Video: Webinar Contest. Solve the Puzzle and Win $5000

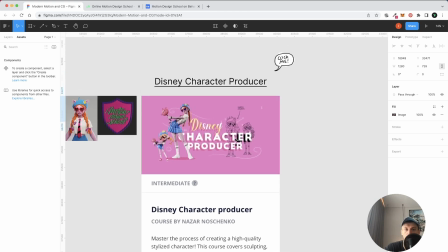And of course, Nazar made a special course for you that explained the whole process,
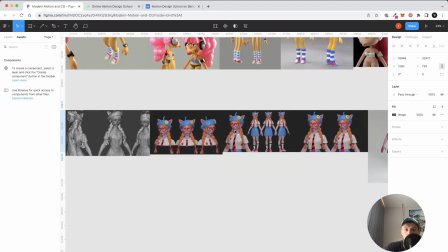how to start from modeling and ending up with the final render.
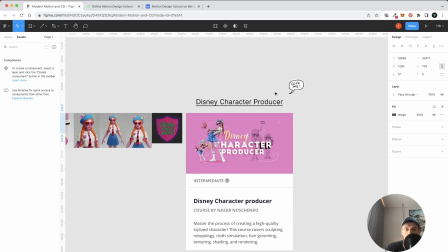You know what to do.
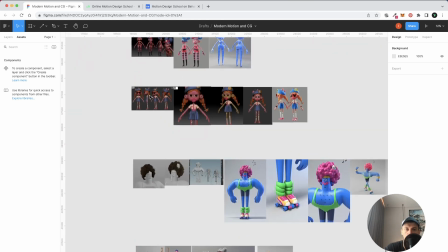Great. And also some remaining characters.
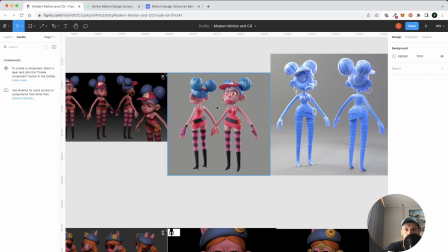It's also ZBrush.
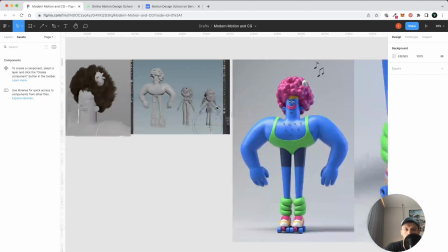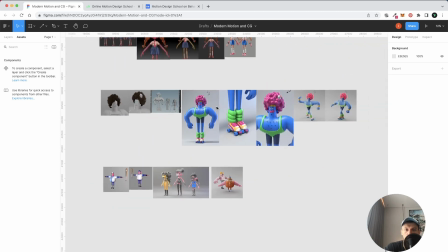Great.
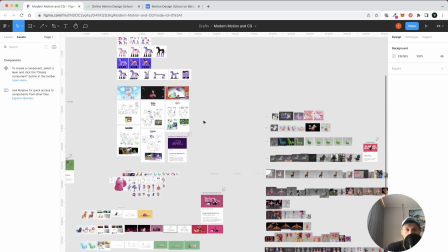So, as you can see, at the same time, after the characters was created and the basic storyboard,
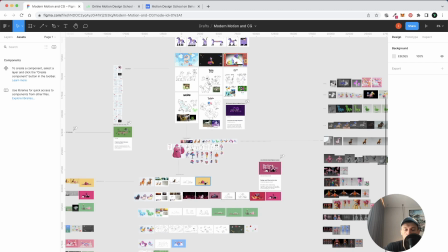design of environment, 3D modeling,
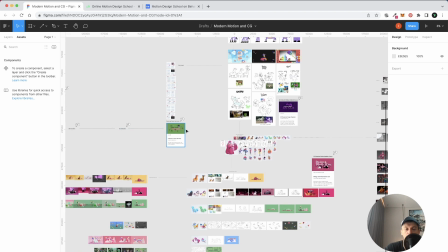and frame-by-frame animatic started at the same time.
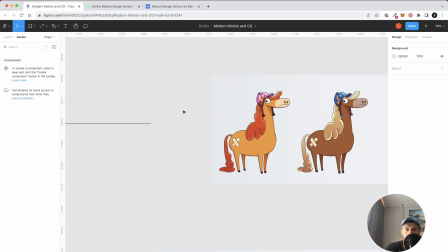After that, when we had 3D models of the
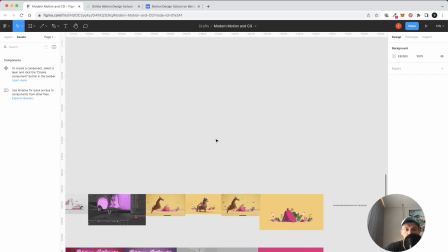characters and environment, we started to combine them.
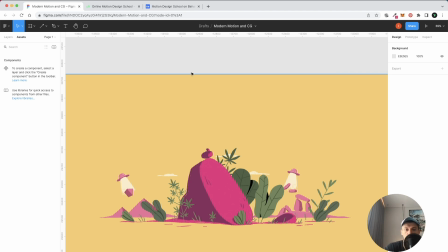So at the beginning we wanted to combine 3D characters with 2D environment, yeah, and we tried
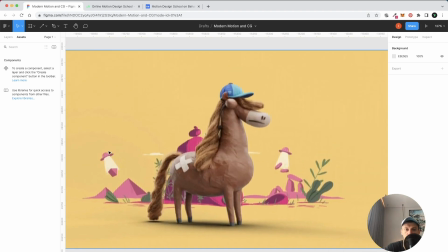like this option.
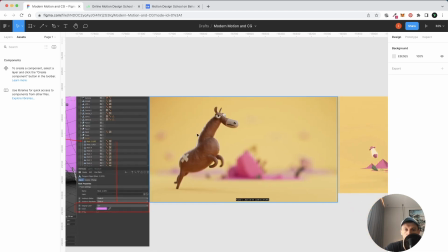Then we tried 3D option also, then we tried to blur it,
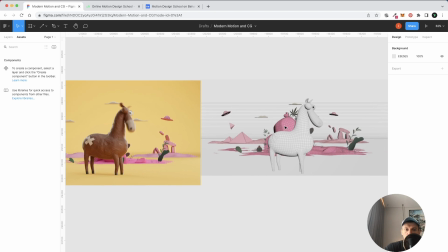and we decided that we should make 3D environment
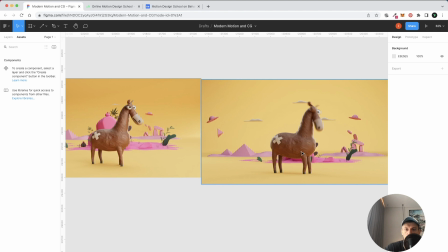because it looks much better.
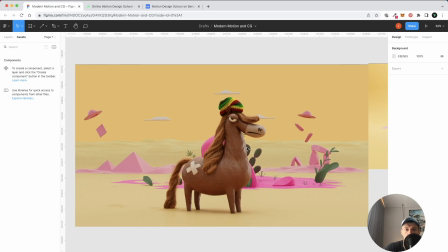But at the beginning we wanted to make it like 2D on the background.
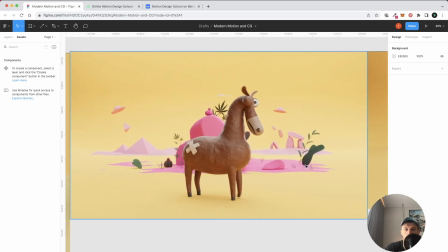As you can see at the beginning, we also wanted to add more landscape, so we made it here.
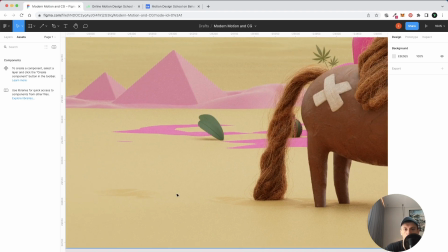Also, some simulation was made to make the sand.
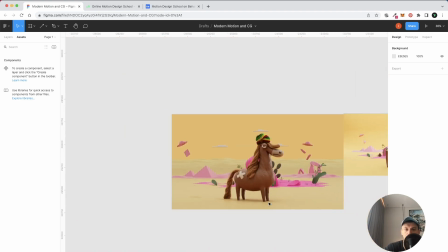Okay.
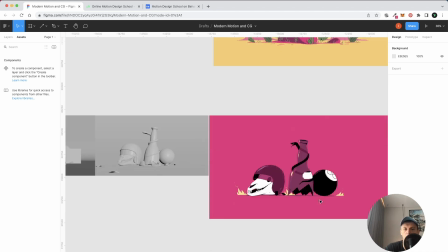The same process for once we understood that we need 3D environment, so we started right away modeling these elements
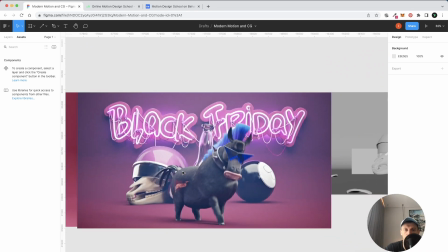and making some look depth,
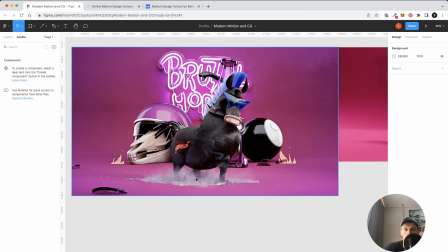some simulation, destruction, some smoke, and that's how the final result came.
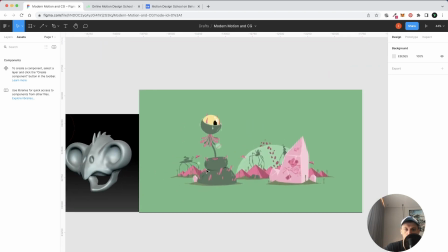The process for the weird horse.
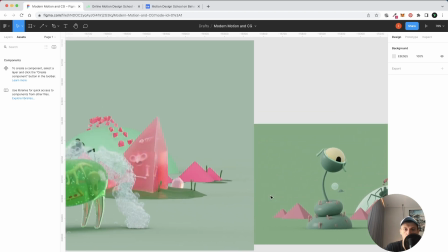Some modeling, some first steps of the scene, then we combining all together,
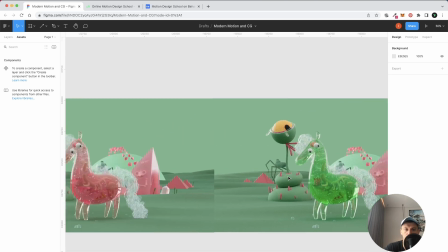finding the color scheme, some
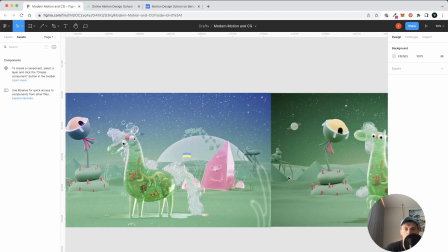explorations, and the final result. As you can see,
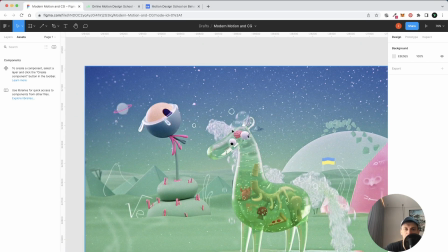here we also added some 2D elements to make it even more attractive.
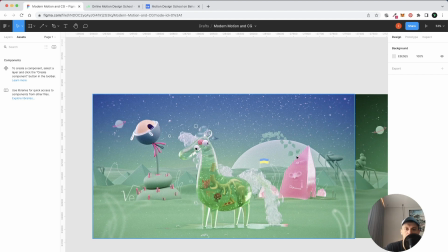So basically we wanted to make the mix of 2D with 3D, right?
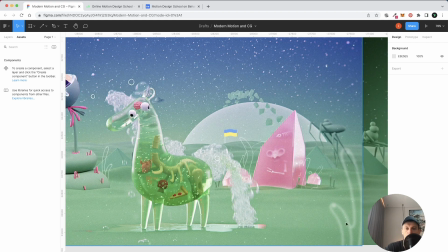So I decided, okay, I still want to add 2D, and that's how it came some little elements here.
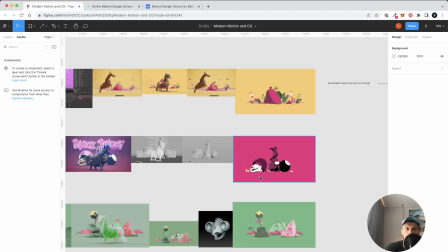And it's actually worked well. The same for this scene.
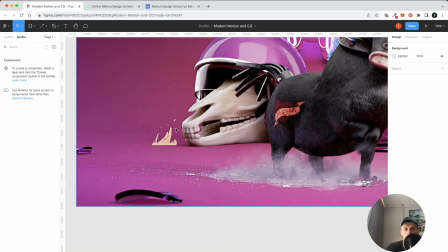As you can see, we have frame by frame fire.
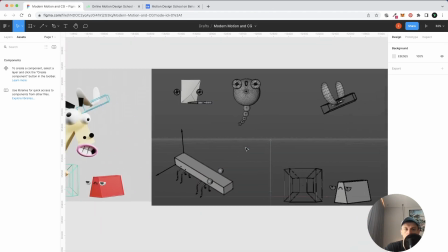The next one was weird horse,
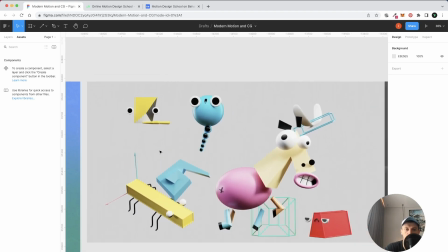and it was actually very easy because you don't need to spend too much time for the shading and so on.
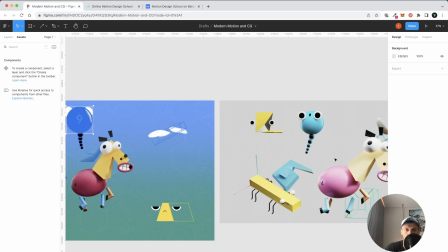Just regular shading and texturing. Yeah.
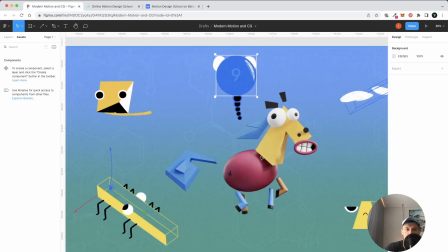So at the beginning it was gray background, but then I decided that it not have a good mix,
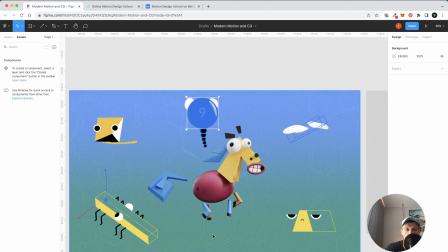and I decided to put some background like that. Okay.
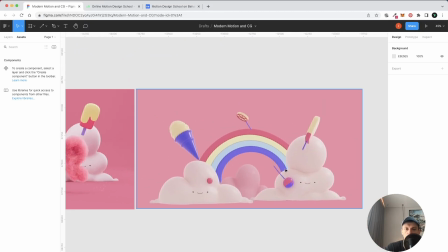And let's see the result for the unicorn.